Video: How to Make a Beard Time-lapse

I did a beard time lapse. So many people online have done this so, so well, so I wanted to see if I could do it myself.
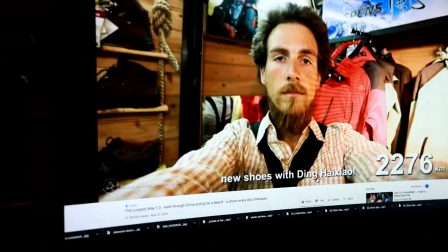In particular, I saw this one video, this guy who walked across China while letting his beard grow and it was like the coolest thing in the world.
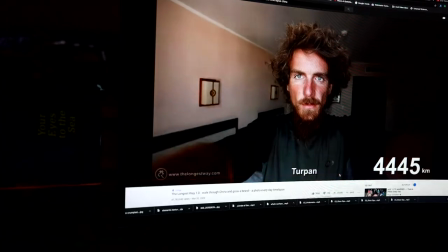I was like, I have got to do that. But if you're like me, you always wonder, well, what do you do? You just take a photo and that's it? So I tried to use the scientific process a little bit, do a test and figure out what would work and what wouldn't. and I'm going to share that with you today. So first, let's get to the time-lapse.
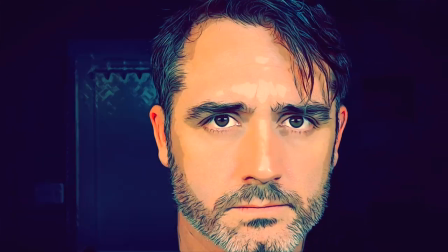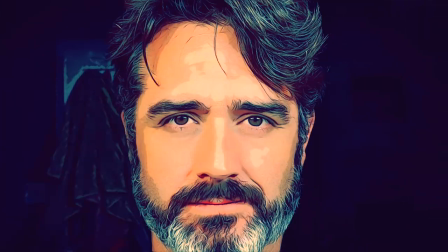But that's not exactly how this whole thing started. This is the first attempt.
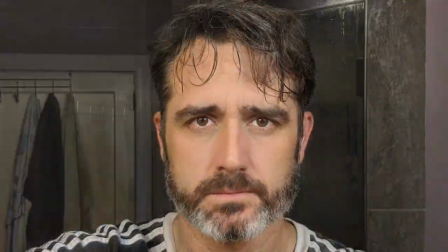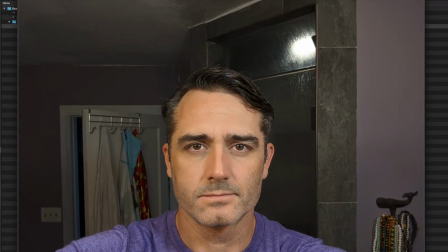What you have here is 65 photos, one taken every day over the course of just over two months.
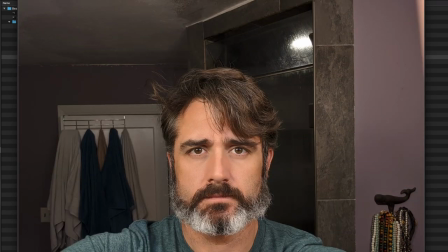And when you put those in a timeline that's 30 frames per second, that's a normal timeline here in the United States, that's only about two seconds, and that's not very long.
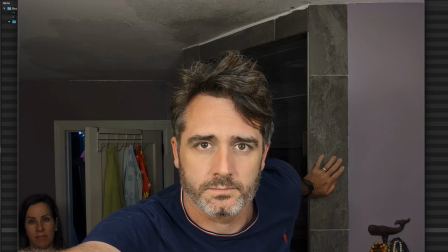In addition to that, the first ones had zero stabilizations and looked like this.
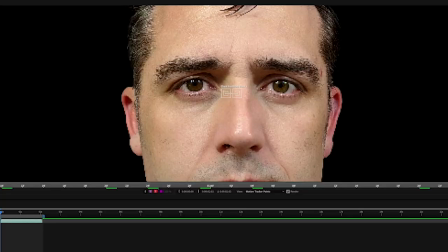And it's basically unwatchable. So what I did is I took it into the computer, into After Effects in particular, and ran some stabilization on it. And what I did is I stabilized it with two points, each eyeball.
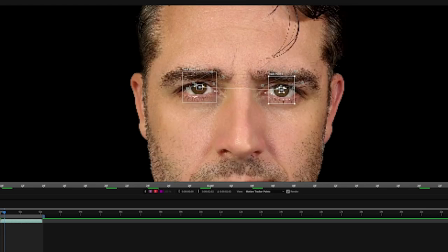I put a point on each center of my eyeball frame by frame, and you can stabilize it according to position,
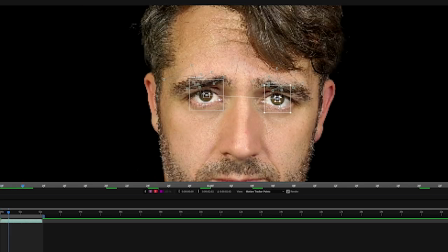scale, and rotation the result looks like this notice at least in this
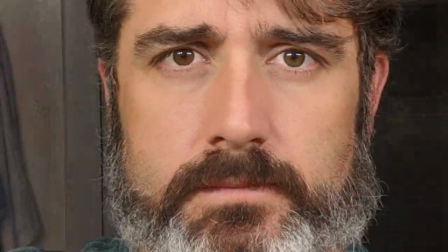one the eyes don't move at all which is really cool and the only problem is that it's only two seconds I mean this was so short this took me two months every day taking photos I wanted it to be longer than two seconds so I put it into the timeline grouped the clips together and then just expanded it and then I got this so essentially what you have there is it's just duplicating
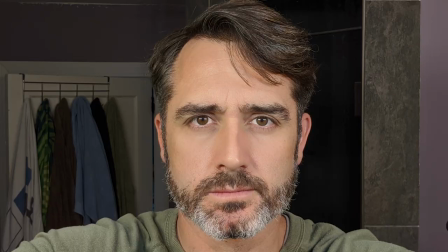the clips many times So you're seeing like three or four of each individual frame, and then it moves to the next one.
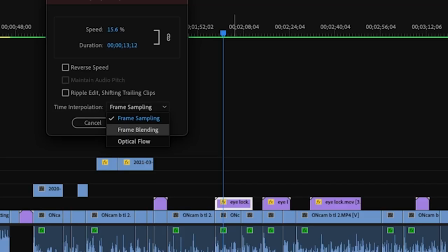It's just a simple cut. But you have the option of using a couple different blending techniques. So the first one that I tried was called frame blending.
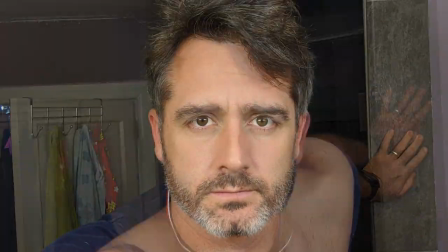Frame blending is kind of neat because it just fades between the frames and that works in certain situations.
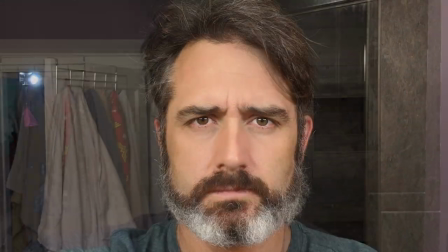I think it works okay in this one, but we also have another technique that we could try, and that's called optical flow.
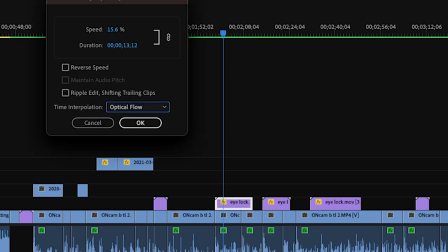Optical flow is essentially taking all of these frames and figuring out what the in-between images might be, right?
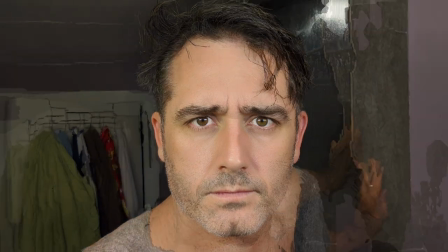It's kind of doing a morph in between them and that works okay if you're trying to slow down motion that
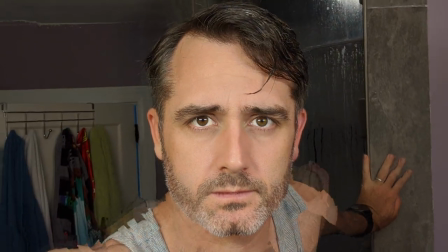isn't moving so much But it doesn't work so well when you have dramatic changes So if you notice here in this photo,
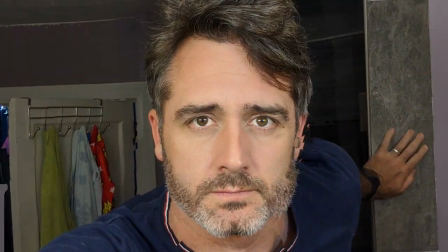my arm is up in the corner of the frame and then the next one it's not And so it's trying to figure out where did that little bit of skin that was up here in this area go?
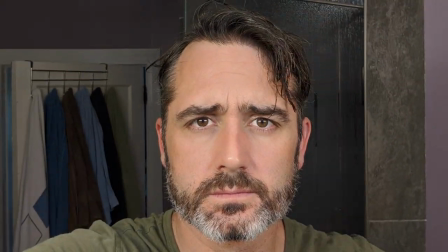And it's just kind of like moving it across my face. So it didn't work in that particular situation, but that's okay I did a hybrid where I actually took optical flow on my face
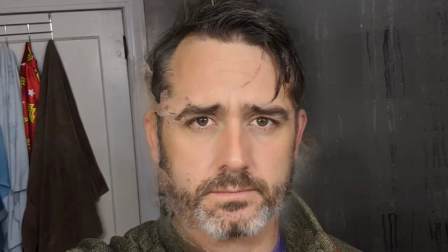Masked that and did frame blending behind me Now the last step is that if you look at the footage you can actually see a little bit of a flicker for
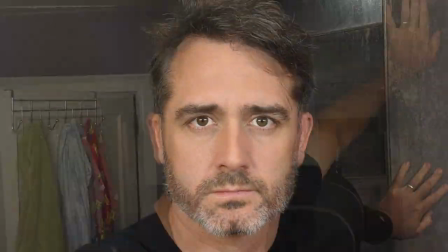some reason when my phone was taking photos I didn't have a way to just lock it every time because I was pulling it out of my pocket Standing on the countertop and taking the photo ones were all like this standing in the bathroom. Which by the way, I will get to best practices for this right at the end. And it changed the color temperature and exposure just a little bit each time.
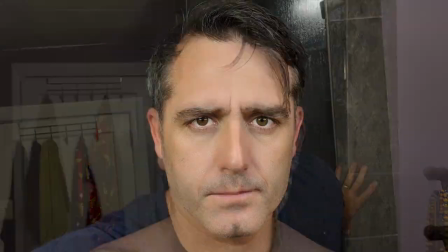So I put on a filter called DeFlicker from ReVision, and it pretty much smoothed it all out perfectly.
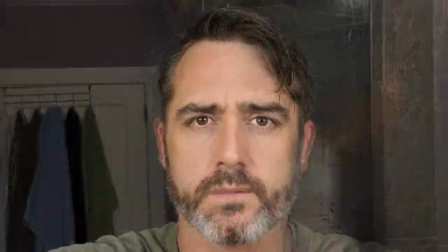However, I still thought the background was distracting. So I took that extra step. I went into Photoshop and literally cut my face out of every shot.